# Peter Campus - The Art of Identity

When I think of unforgettable works of art, my mind is immediately drawn to pieces such as Hideaki Anno's Neon Genesis Evangelion,
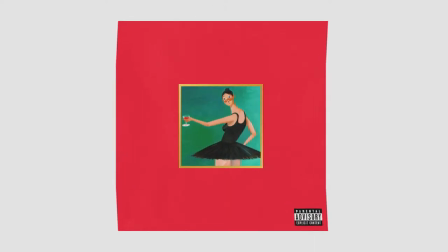(0:12)
Kanye West's My Beautiful Dark Twisted Fantasy, and Capcom's Street Fighter III, Third Strike. However, there's another piece that has recently entered that group, and that's Peter Kampus's Three Transitions.
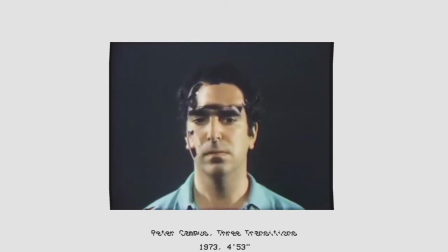(0:23)
Three Transitions is an experimental video in which Kampus uses chroma keying, super musician and closed-circuit cameras to explore his identity. Campos was born in 1937 and raised in New York City.
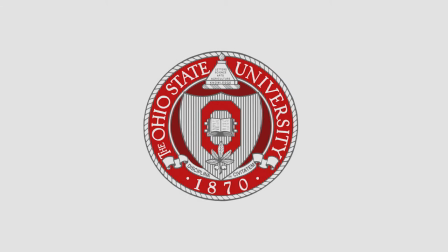(0:39)
He went on to study experimental psychology at Ohio State University, a field that would inspire later works of art. Soon after graduation, he would move back to New York to attend City College Film Institute where he would work with artists such as Charles Ross and Joan Jonas until 1970. That's when Kampus purchased his first video camera and his career changed forever. In the 70s, Kampus used video as a tool to discover the self, to touch upon the metaphysical, and to engage with the viewer.
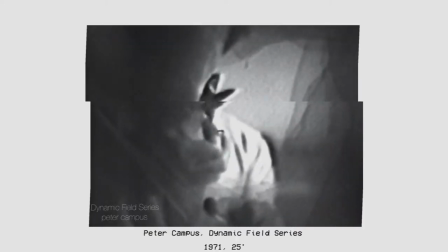(1:11)
His first two videos, Dynamic Field Series and Double Vision, explored these ideas.
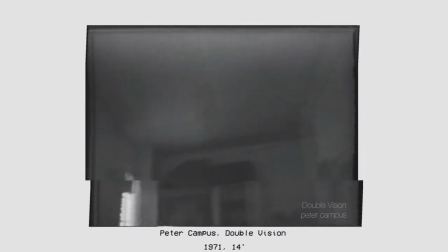(1:16)
These films used techniques that would later be combined into three transitions. later he created RGB,
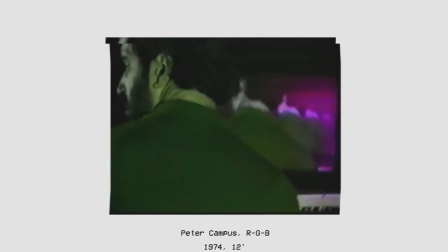(1:23)
a film that uses color and silhouettes as a mean of self-discovery and a work that would go on to inspire the iconic opening to Judd Apatow's Superbad.
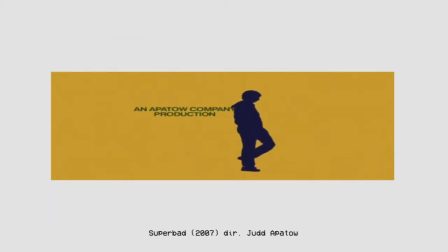Campus also produced many video installations with engaging works such as Kiva, Interface, and Optical Sockets.
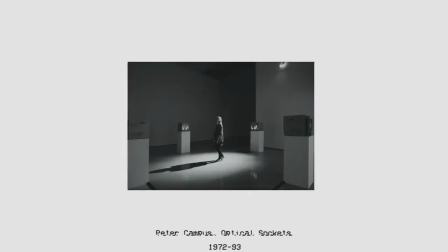(1:48)
These works turned the attention towards the viewer instead of himself.
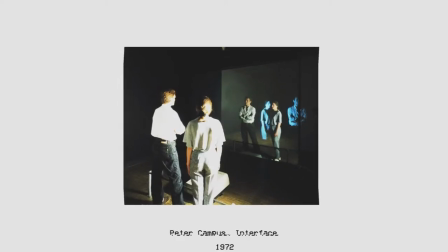(1:51)
My favorite of his installations is Interface, a piece that uses plate glass, a projector, and a camera to get this bizarre, out-of-body result. Around the 90s, Kampus did a complete 180. He began to focus on nature and the exterior and shifted from moving images to still ones.
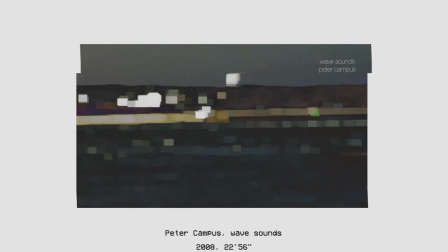(2:11)
He continued to embrace new technology using computers to create digital images. But he has since returned to video, combining his love of nature and love of technology,
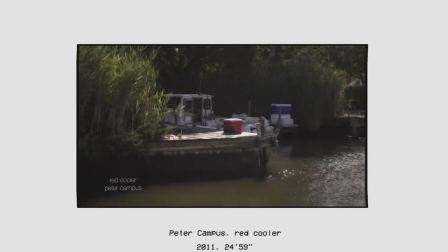(2:21)
creating works such as Wave Sounds, Red Cooler, and Providence.
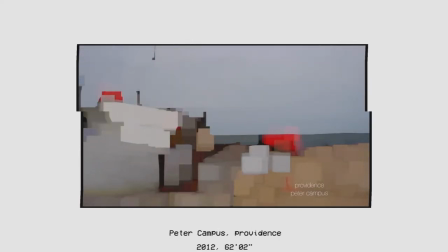Campus wasn't alone in his endeavors. Fellow artists such as Vito Aconci, Bruce Nauman,
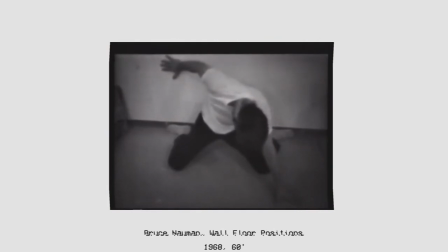(2:38)
and Namjoon Paik were all using video and its new technologies as a mean of expression. Kampus and his peers can attribute some of the inspiration for their work to past experimental filmmakers.
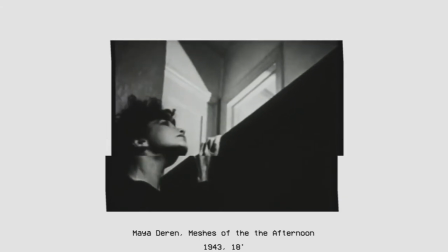(2:54)
Surreal artists like Maya Darin and Kenneth Anger used film as a means of exploring their psyche and identity.
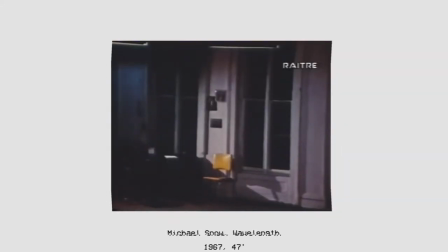(3:01)
Also, the structuralist filmmakers of the 60s, such as Michael Snow and Andy Warhol, had a major impact on video art as a whole. The structuralist use of long takes, fixed cameras and overall minimalism is used heavily in video art.
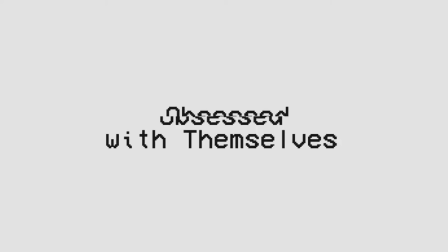(3:17)
When it comes to video art one might find that these artists seem a bit obsessed with themselves, but that's what makes video a special medium.
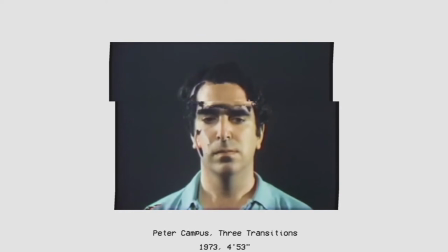(3:25)
Artists can view themselves real-time, transform the image, and explore what it means to be on display. This reflexivity is what makes video art distinctive. Art is an inherently narcissistic practice.
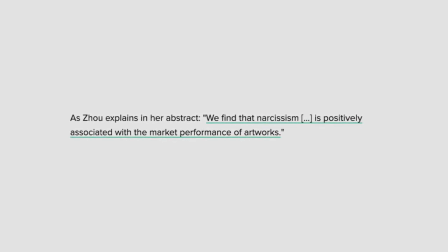(3:39)
One study found that there's a positive relation between the success of an artist and their narcissistic tendencies, and video is a narcissistic medium.
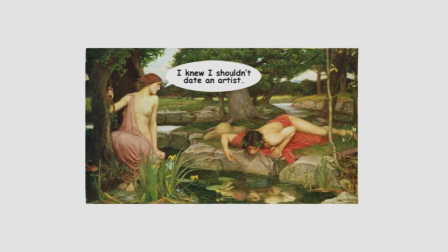(3:48)
In 1976, theorist Rosalind Krauss wrote an essay titled Video, The Aesthetics of Narcissism, where she analyzes famous works of art such as Aconchi's Center's,
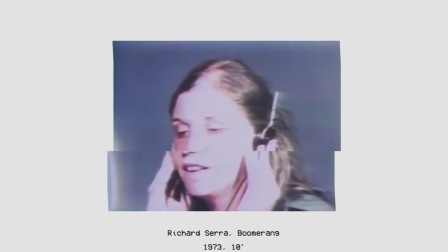(3:58)
Richard Serra's Boomerang, and Campus's Door to argue that video is the ultimate medium for narcissism.